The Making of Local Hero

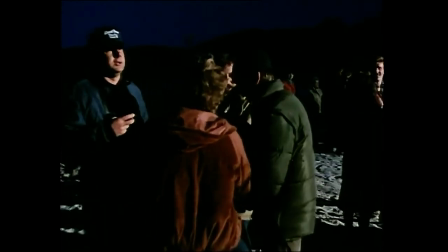(26:42)
Right, thank you very much, everybody. Just the last one. Good Gloaming's work. Yeah.
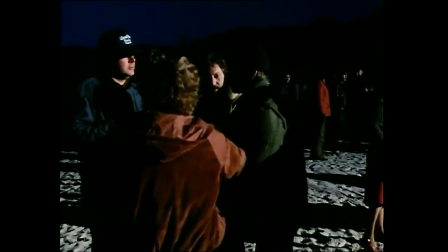(26:47)
Print a couple of them because they're quite spectacular. Yeah. It's probably the biggest moment of drama that I've ever attempted. You know, and I think it will work if we stick some music on it.
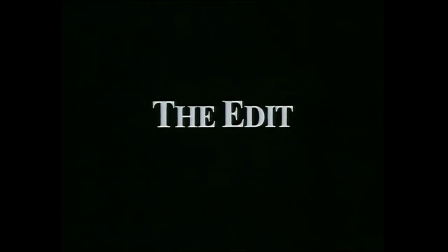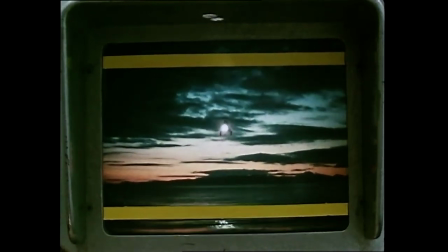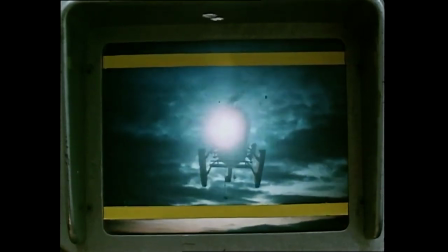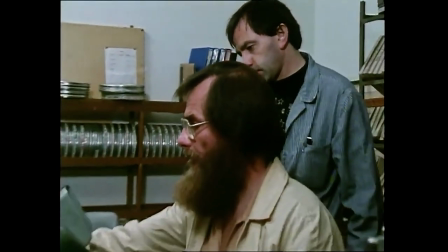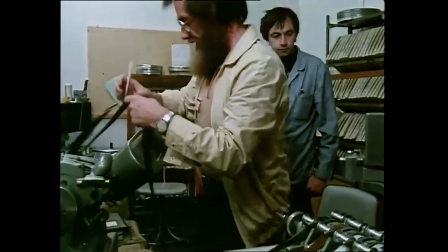(27:21)
The film was edited at Elstree Studios by Mike Bradstall, who's worked on many major British features over the past 15 years.
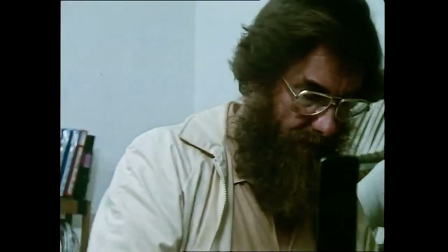(27:28)
I have a sort of general theory of editing, which is that the content of the material will dictate the style.
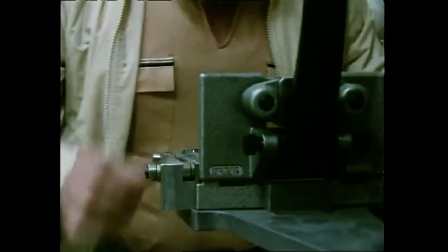(27:37)
To some extent, you can bend things about like plasticine, but not very far.
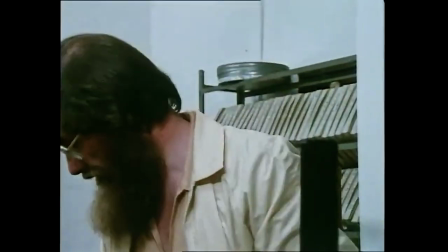(27:45)
If you really try to be perverse with the material, it's going to show to its detriment.
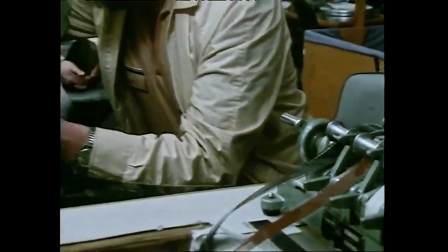(27:50)
And as every director, every scene will have its own
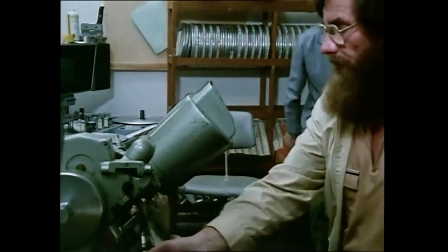(27:57)
atmosphere, the idea is to assess from rushes what that atmosphere is and what it should be, and just play it along like that.
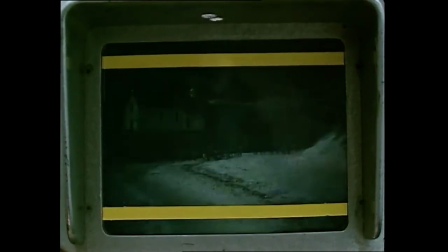(28:08) Uh-oh. They've taken a church road.
It has to be carefully choreographed.
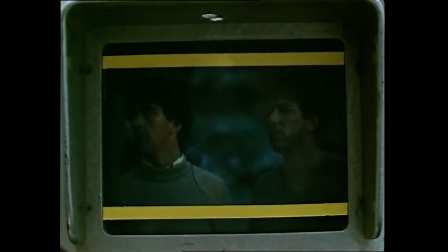(28:16)
You've got a crowd of villagers who are supposed to be advancing menacingly right to left across the screen and are suddenly distracted by a strange light in the sky.
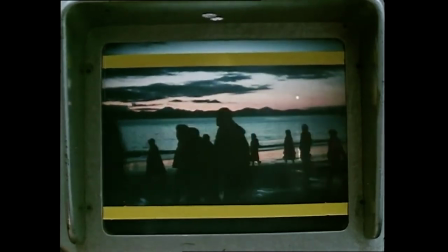(28:25)
And to get it to happen at the right time, dramatically,
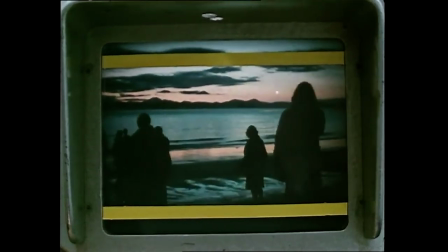(28:30)
in synchronization with the appearance of the light and where the camera happens to be at any given time along the tracking movement,
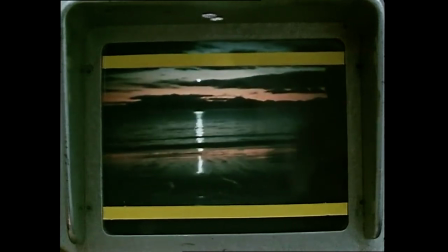(28:39)
we had to intercut two or three takes to get the best action out of each one. It's providing an image, an image of Harper, that, though he doesn't see it, but it's providing an image of himself that he would probably quite appreciate, you know, a light in the sky, you know.
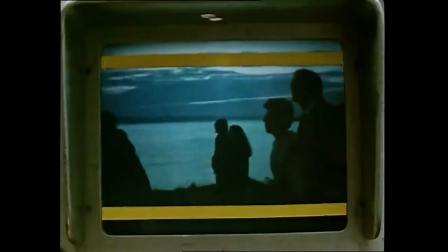(28:54)
But he's not privy to it, it's just everyone else that sees it.
Good sky you've got here, McIntyre.
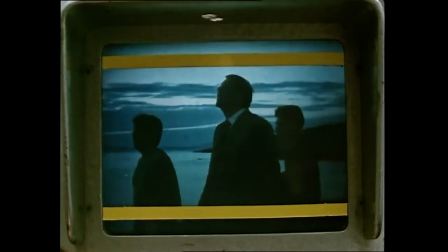(29:01) Well done.
In this particular instance, we had four takes of this minute-long scene.
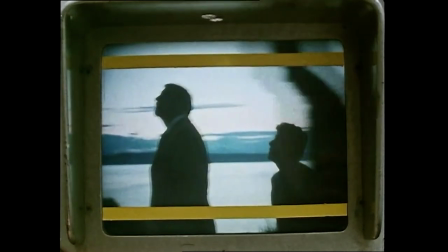(29:07)
And in one of them, Olsen, one of the characters, is carrying a suitcase and he falls and scrambles up.
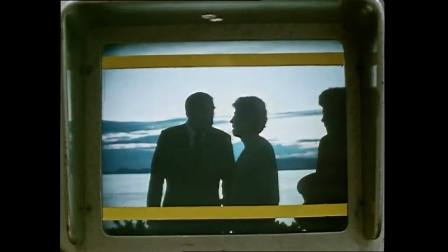(29:12)
And luckily I didn't shout cut. Usually I shout cut when that happens and spoil it, but luckily I didn't. So we've got that and it's just a little bit more natural.
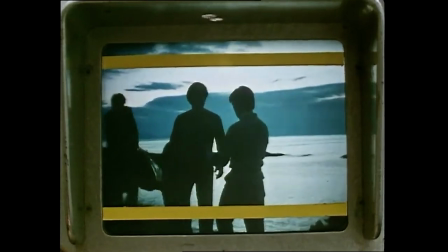(29:18)
And it's a cheap laugh, so we used that one, you know.
This long. Jesus, Ben's got this whole place on us.
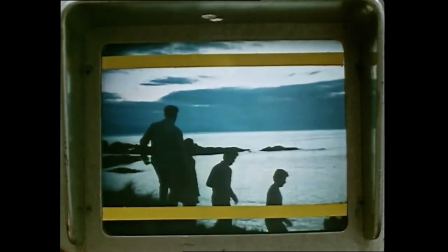(29:24) Come on, Danny, carry that stuff.
Initially, I mean, I certainly think the director must have plenty of room to find his film.
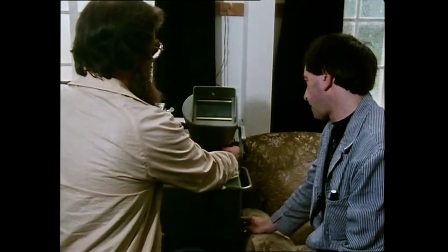(29:31)
As you know, sometimes you're looking for the film within the material. And I certainly think you could look at the director plenty of time, sometimes a lot of time, to find his picture. Having found his film, then yes, I get pretty active in terms of to what extent I see myself as the person who can come in from the outside saying, is that what you attempted to do? And the director says, yes, that's what I attempted to do. I say, well, it actually hasn't worked, because that's what you wanted to do, that's not what's on the screen. And that can very easily happen. And the editor and the director working together every day can sometimes believe they've achieved an effect that actually isn't there. where you can either edit a script or you can shoot an overlong script and edit the film. In this particular case, I thought it would be wise to shoot the script and edit the film. Why was that? Because there were things in the script which it was difficult to pin a value on, especially with so many intermediate characters wandering in and out of the main story. It was difficult just on the page to decide, you know, what was strong and what was weak in terms of all that kind of activity. And so I thought it was pretty sensible to, you know, to shoot everything that we had and then decide at the editing stage.